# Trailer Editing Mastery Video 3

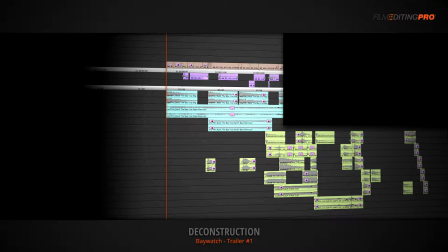[4:04]
The dramatic open is crafted using drum stems and various pad and bass stems, laid out in a grid surrounding some expositional character dialogue.
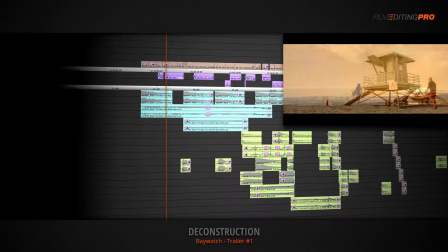[4:17] Our team is the elite of the elite.
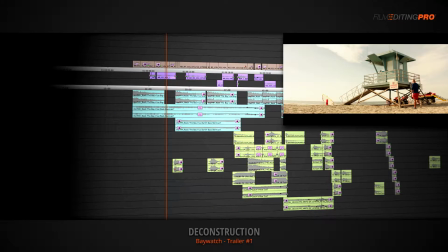[4:24]
Notice how the editor uses the drum beats as an opportunity to cut some of the visuals to this beat in order to add a bit of style and interest into the introduction.
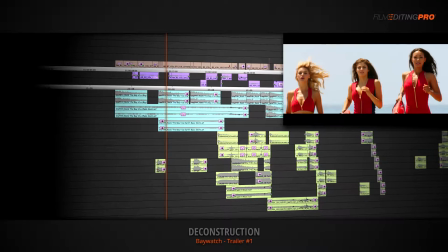[4:34] Of the elite. We're the heart and soul of this very beach.
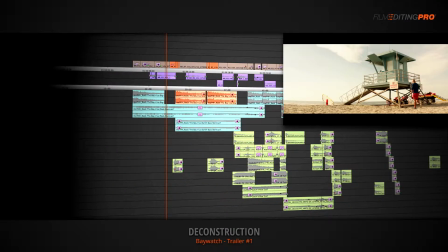[4:40] We protect when other people don't want to protect.
Looking for opportunities in your music to motivate interesting picture edits is a great example of that extra bit of thought and effort it takes to give a trailer some professional polish.
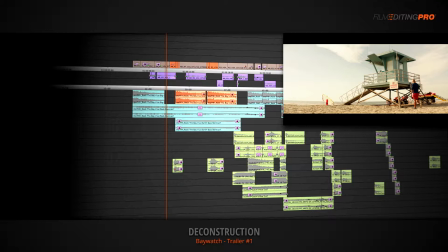[4:54]
Also, notice how the editor used whooshes on these moments to give them a bit more emphasis.
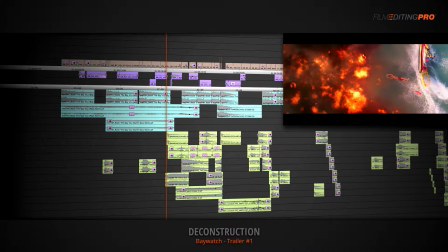[5:02]
Now, at this point in the intro, the editor begins a 5-second build into the climax of this misdirect open.
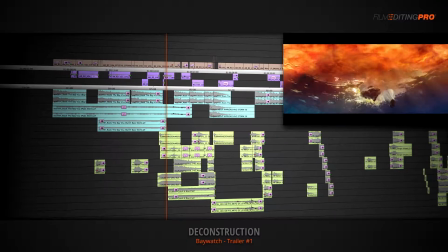[5:09] And we go above and beyond.
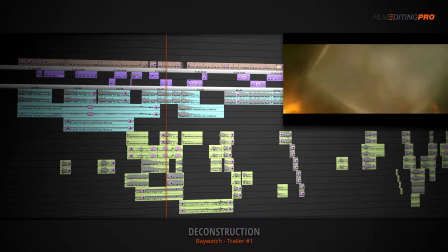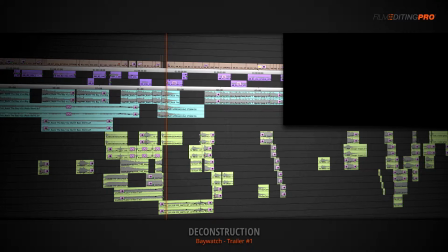[5:17]
Notice how they told a quick visual story with picture, ending with a speed ramp and a flutter cut to black.
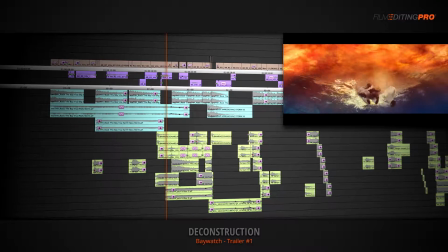[5:25] And we go above and beyond.
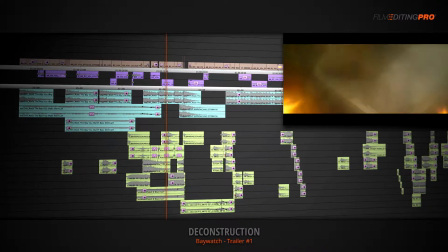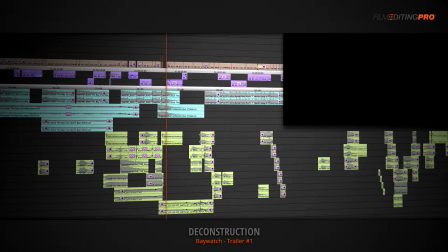[5:33]
Perhaps more important is how we used a variety of sound design tools to quickly build the intensity.
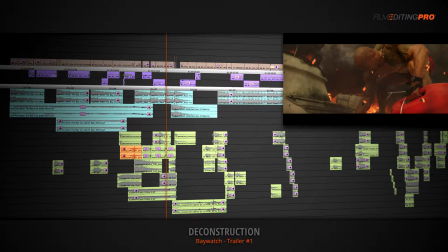[5:38]
The build started with a cymbal suck, a big hit, and a rise, which are all layered underneath the repeating drum beats of the music cue.
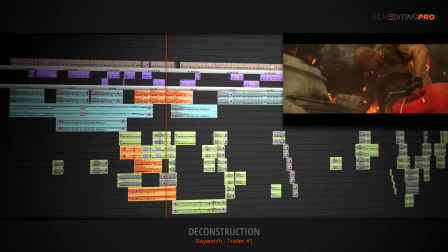[5:54]
Combined with a handful of additional sounds to specifically accent the picture, the whole section quickly builds the intensity of this dramatic open into a sudden moment of calm, where we'll see the first joke of the piece.
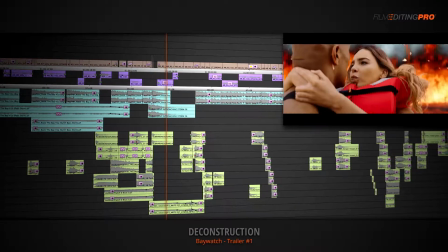[6:08] If you want me, you can have me. Some other time.
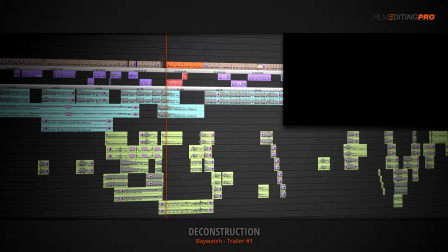[6:14]
This lighthearted moment is the rug pull of this particular trailer. Now, obviously, not every comedy piece is going to start with a misdirect open into a rug pull, but it's a useful editing technique to keep in your toolkit, specifically when cutting a trailer for a movie like this that's meant to be a funny parody of a more serious concept.
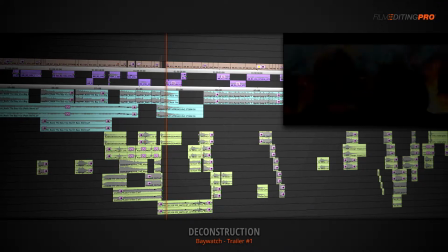[6:34]
Alright, let's keep going.
If you want me, you can have me. Some other time.
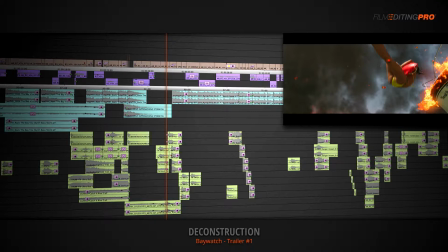[6:43]
As the girl hits the water, the editor used the motion within the frame to help land the studio logos. At the same time, a whoosh and a cymbal crash are used to bring on the first big music cue, the song Burial by Yogi and Skrillex.
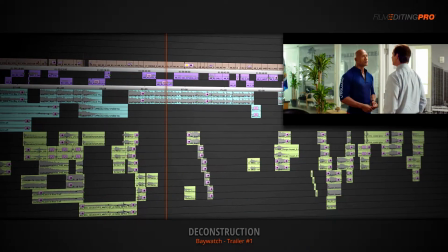[7:03]
We're still in Act 1, and this is where we'll really start meeting the main characters and learning a bit more about their world.
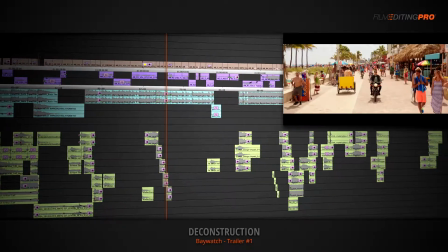[7:09] Brand. I'm Matt Brody, ready for duty.
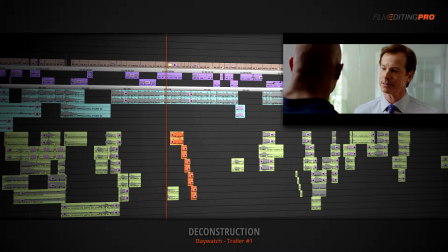[7:15]
Look how the editor, again, makes use of the beats in his music to motivate interesting picture flourishes to add style to the cut. These beats are also accented with drum hits, cut in sync with the cue, all motivated by a rise.
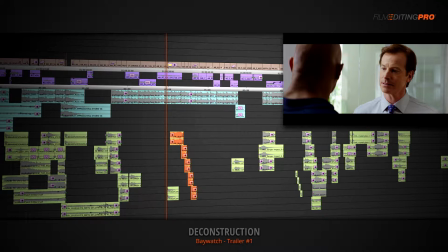[7:34]
Style flourishes like these throughout a trailer really help to break up the fire hose of information, especially during exposition-heavy sections like you'll find in an Act 1.
Restore the Baywatch brand.
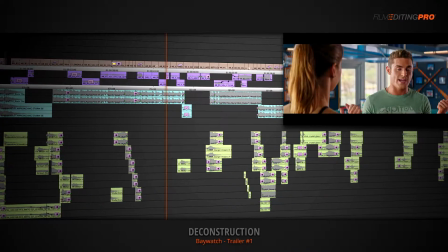[7:48] I'm Matt Brody, ready for duty. Do you just look at my boobs? You should look at my face. I'm trying, but it's so close to your boobs. Ha.
Notice how the editor uses another music stop-down to tee up a joke.
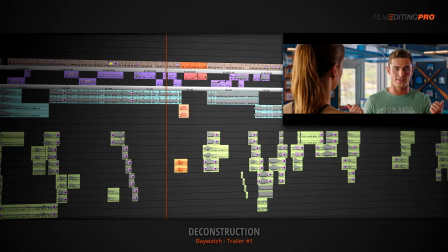[8:03]
This technique of stopping a music cue and playing a moment in the clear is meant to draw emphasis to something.